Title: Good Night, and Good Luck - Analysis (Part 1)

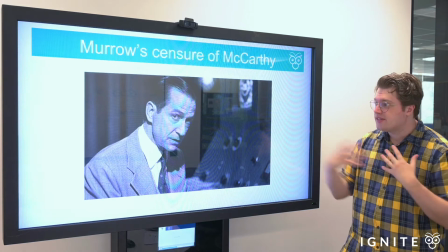This direct mode of address, which almost breaks the fourth wall,
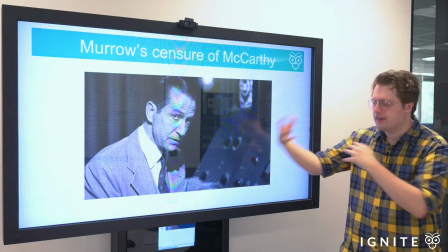that invisible wall between the audience and the diegetic contents of the film itself,
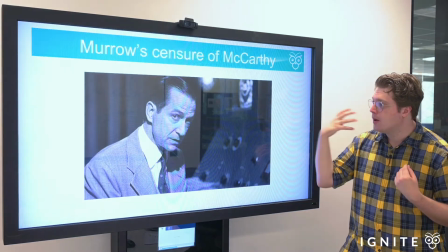comprises a plea not just from Murrow as Clooney's surrogate,
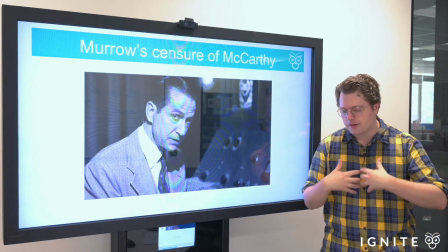but from Clooney and the makers of Good Night and Good Luck themselves to us,
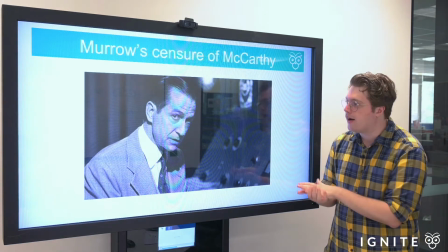to their audience, to not turn a blind eye to demagoguery and deceit.
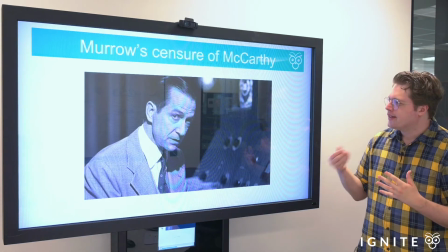And Murrow's monologue also contains these intertextual allusions to Shakespeare.
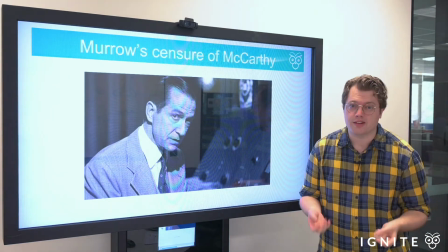They're more than just allusions, they're direct citations of Shakespeare's Julius Caesar.
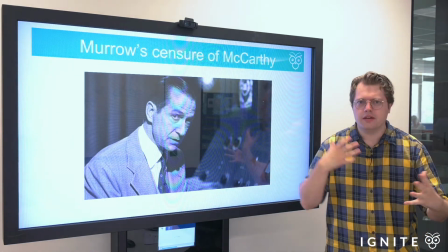So I want to think about how Clooney And Murrow, who actually wrote this, and it is quite accurate,
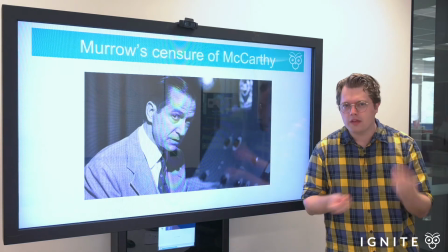extremely accurate to what actually occurred, why those intertextual allusions are contained there.
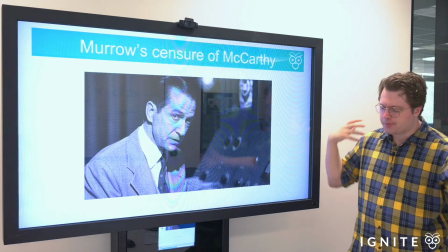I think what it signals is that from Shakespeare's time to Caesar's time,
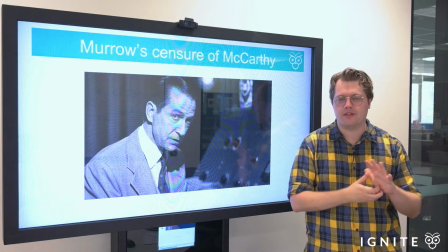and then forward to McCarthy's time and to our time,
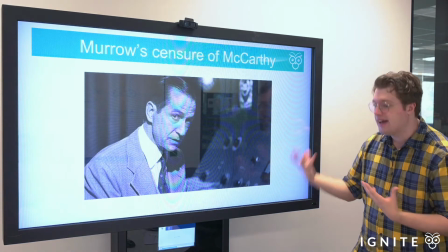history is characterised by arrogant men who perceive themselves
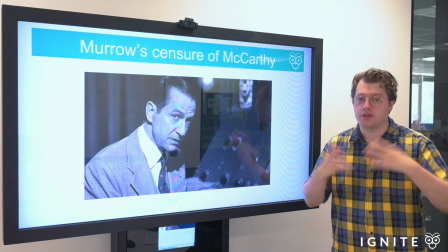as above critique and who inevitably will fall.
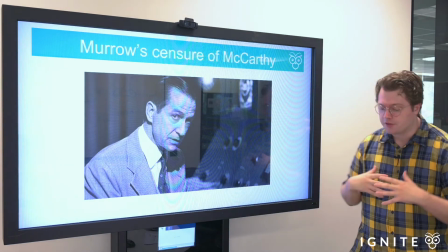So when Murrow delivers this critique of McCarthy's hypocrisy and his deceit,
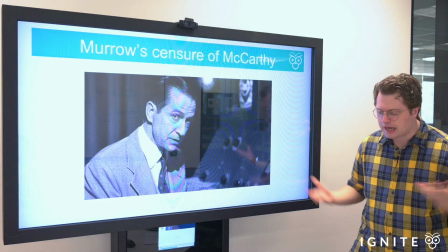he identifies that it is not for some arbitrary reason in the stars, quoting Shakespeare there,
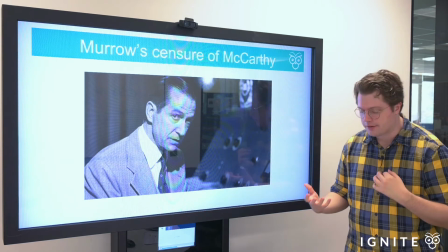that McCarthy or any kind of tyrant throughout history was democratically elected.
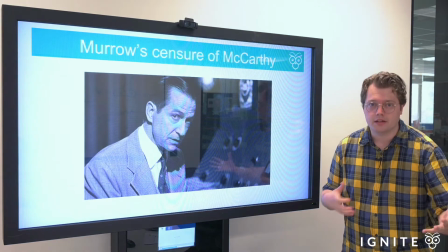Think about Hitler being democratically elected.
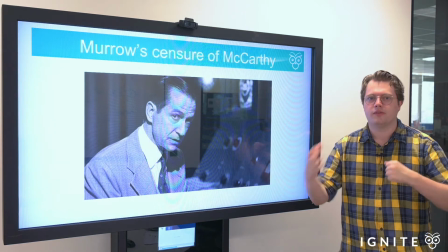So it's not just the case that tyrants seize power through purely undemocratic means.
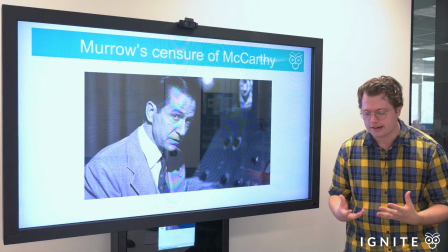It's something that they do after they've been democratically elected. But it's due to the complacency of the public.
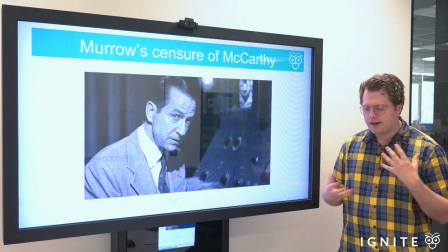It's not in the stars that this fault arises,
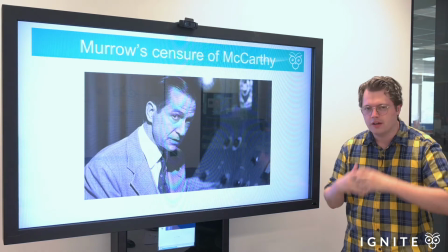it's in our tacit tolerance of inequality, of violence, of vitriol,
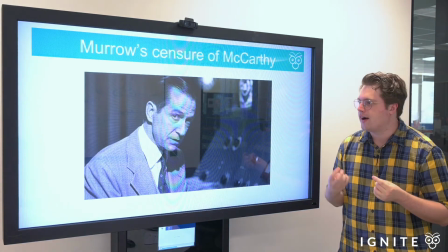of hatred, and of the defiance of basic human values,
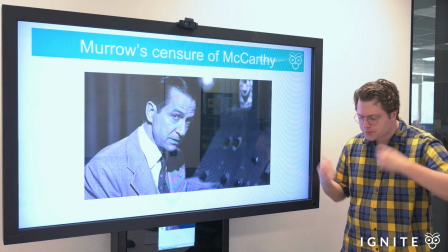and especially liberal Western values of democracy. The fault is in ourselves, as Shakespeare says, and as Murrow says.
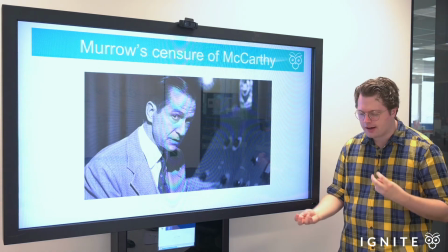It is in the media conglomerates who are guided by ratings and advertising money rather than a desire to deliver truthful, real news.
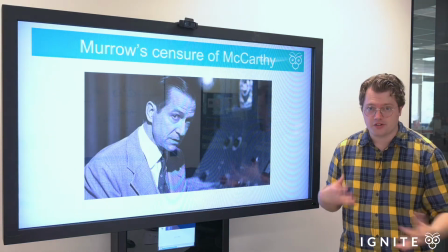It is in journalists who are driven by fear and the temptations of tabloid, and it is ultimately driven by the American people.
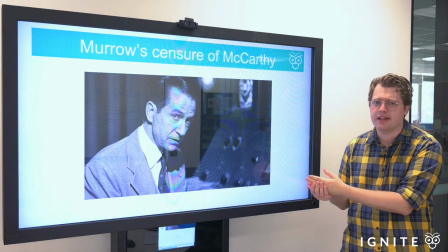And so Murrow's piece to camera here is essentially a call to action.
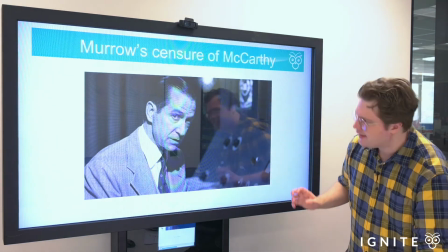What's also stylistically notable about this scene is how the camera slowly zooms onto
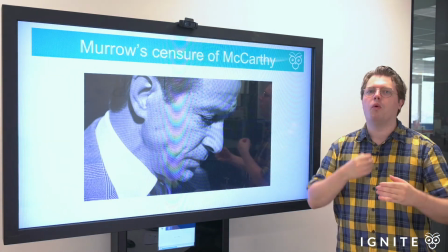Murrow's face as he becomes more and more driven in his delivery of this monologue.
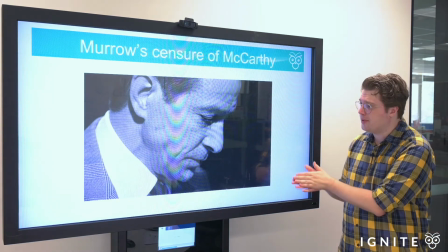Clooney's close-up on Murrow's face as he
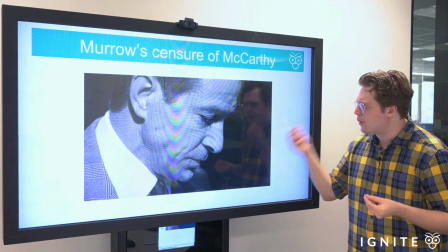concludes his broadcast captures what is really a rare moment of vulnerability in this otherwise resolute man.
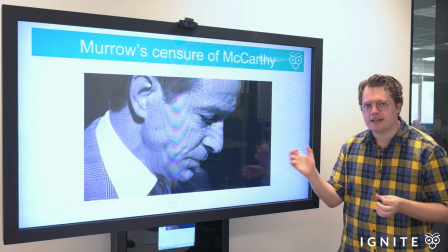And there's just that slight hint that Clooney delivers at the end of this scene
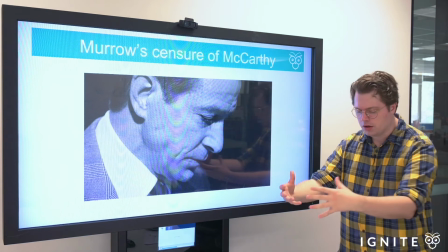of the personal toll that comes with political dissidence.
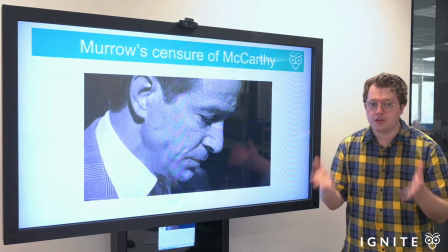Thank you for watching this video, and stay tuned for more scene analysis on Good Night and Good Luck.
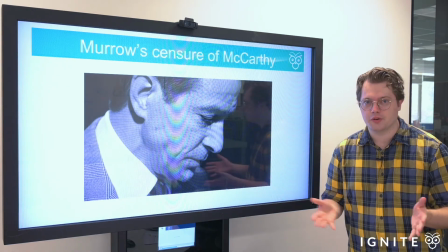Be sure to subscribe.
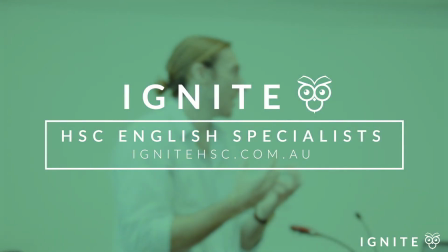Hey guys, thank you so much for watching. If you do like the content, subscribe to our channel and we'll have more videos coming your way. That's right, guys. Thanks for watching, and please make sure you check out our online resource database. We've had a team of state rank achievers and heads of English put these together for you, covering everything from essay structures and examples all the way through to craft of writing and comprehension skills. So check them out at ignitehse.com.au, and we look forward to seeing you in the next video.